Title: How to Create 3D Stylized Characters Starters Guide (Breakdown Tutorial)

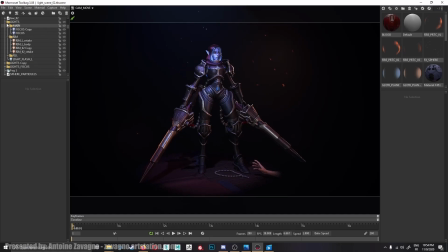So let's just show you how I begin to light this scene.
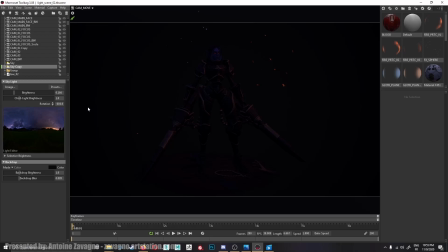First, you want to choose a sky for this scene. So I chose this one with a low value for the brightness, just to lighten a bit my shadows. So this one kind of acts like a fill light.
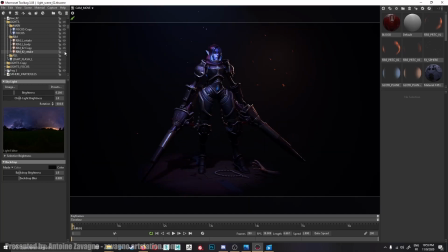Then I would begin to add my lights one by one. So for example, this one would be my main lights. So it's coming from top left, it acts like moonlight.
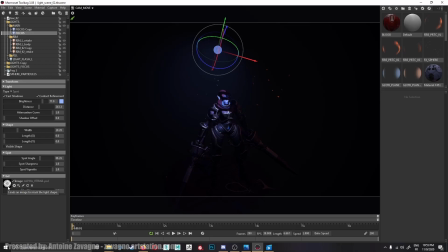For this one I used something that's called a gel. It's just a basic black and white image, and it acts like a mask for the light.
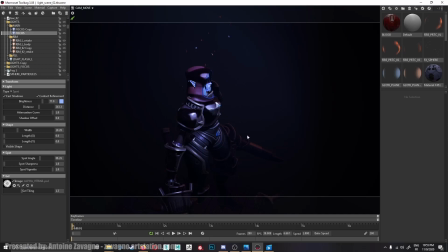So as you can see, it adds these interesting shadows to it, and it gives her kind of an evil look too. So I decided to keep it. And for my main, I added a second light source as well,
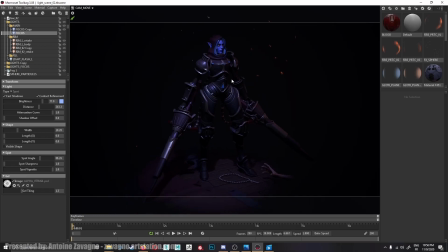just to get some more light info in this area and for the base as well. Then from here, what I would do is I would begin to add some more fill lights. So this one is coming from the camera.
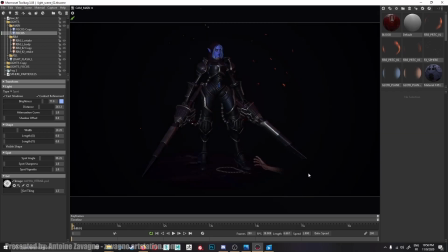If I just take my main, you can see it's coming from our direction. And it's just here to lighten the shadows again. And as you can see, this one has a blue tint to it, just to give it kind of a cold look as well.
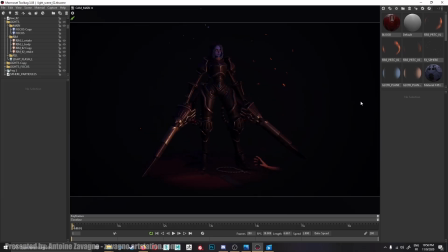And same thing for this one, it's just coming from the right side. And I decided to use kind of an orange color to it as well, just to warm up a bit some of the shadows
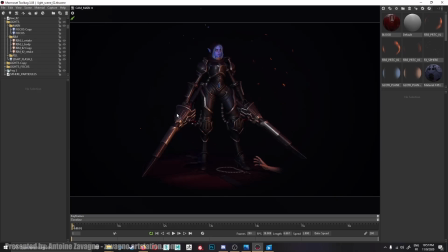and give a nice feel of cold versus warm. Then I would just begin to add some rim lights to my scene, just to detach my character from the background.
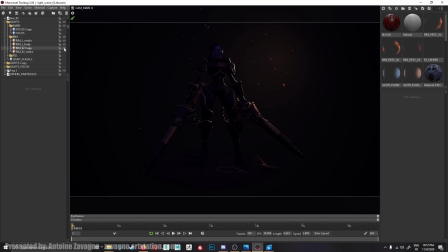So this is what I have for my rim, and one for each weapon, just to detach them from the background.
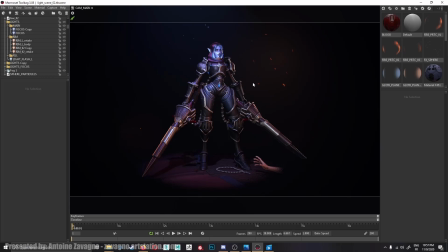And so this is what it looks like when I enable all my lights. Just to show you as well, for this scene I decided to add some spark, just to
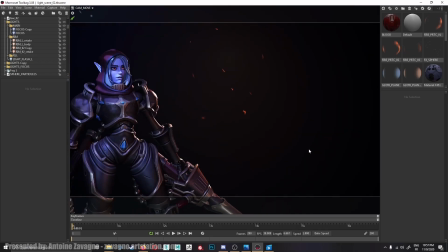convey that maybe there is a fire happening behind her.
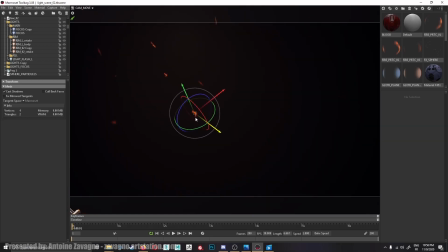So these are just some planes with basic texture with alpha and an emissive. And I added a fog as well for creating this kind of smoke effect.
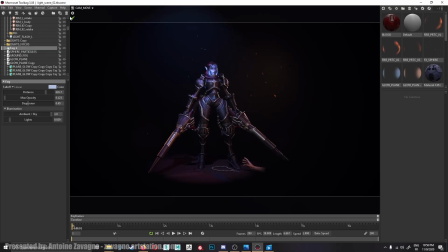And so this is what it looks like when I enable everything.
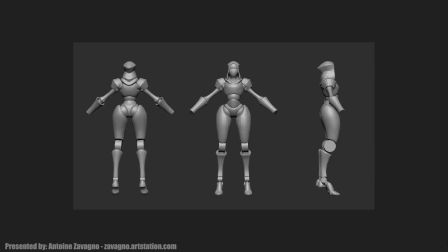Let's summarize what I did for this character. So at first I begin with my blocking, trying to match my silhouette and placing my main shapes.
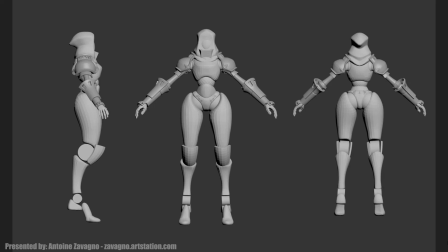Here I just refine some of the shapes, but always keeping in mind my silhouette.
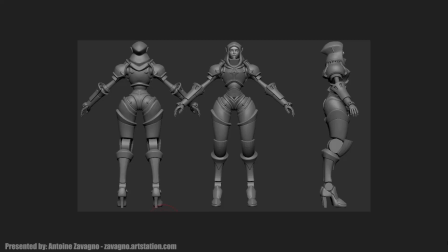Again, adding some more shapes, trying to find shapes that work together.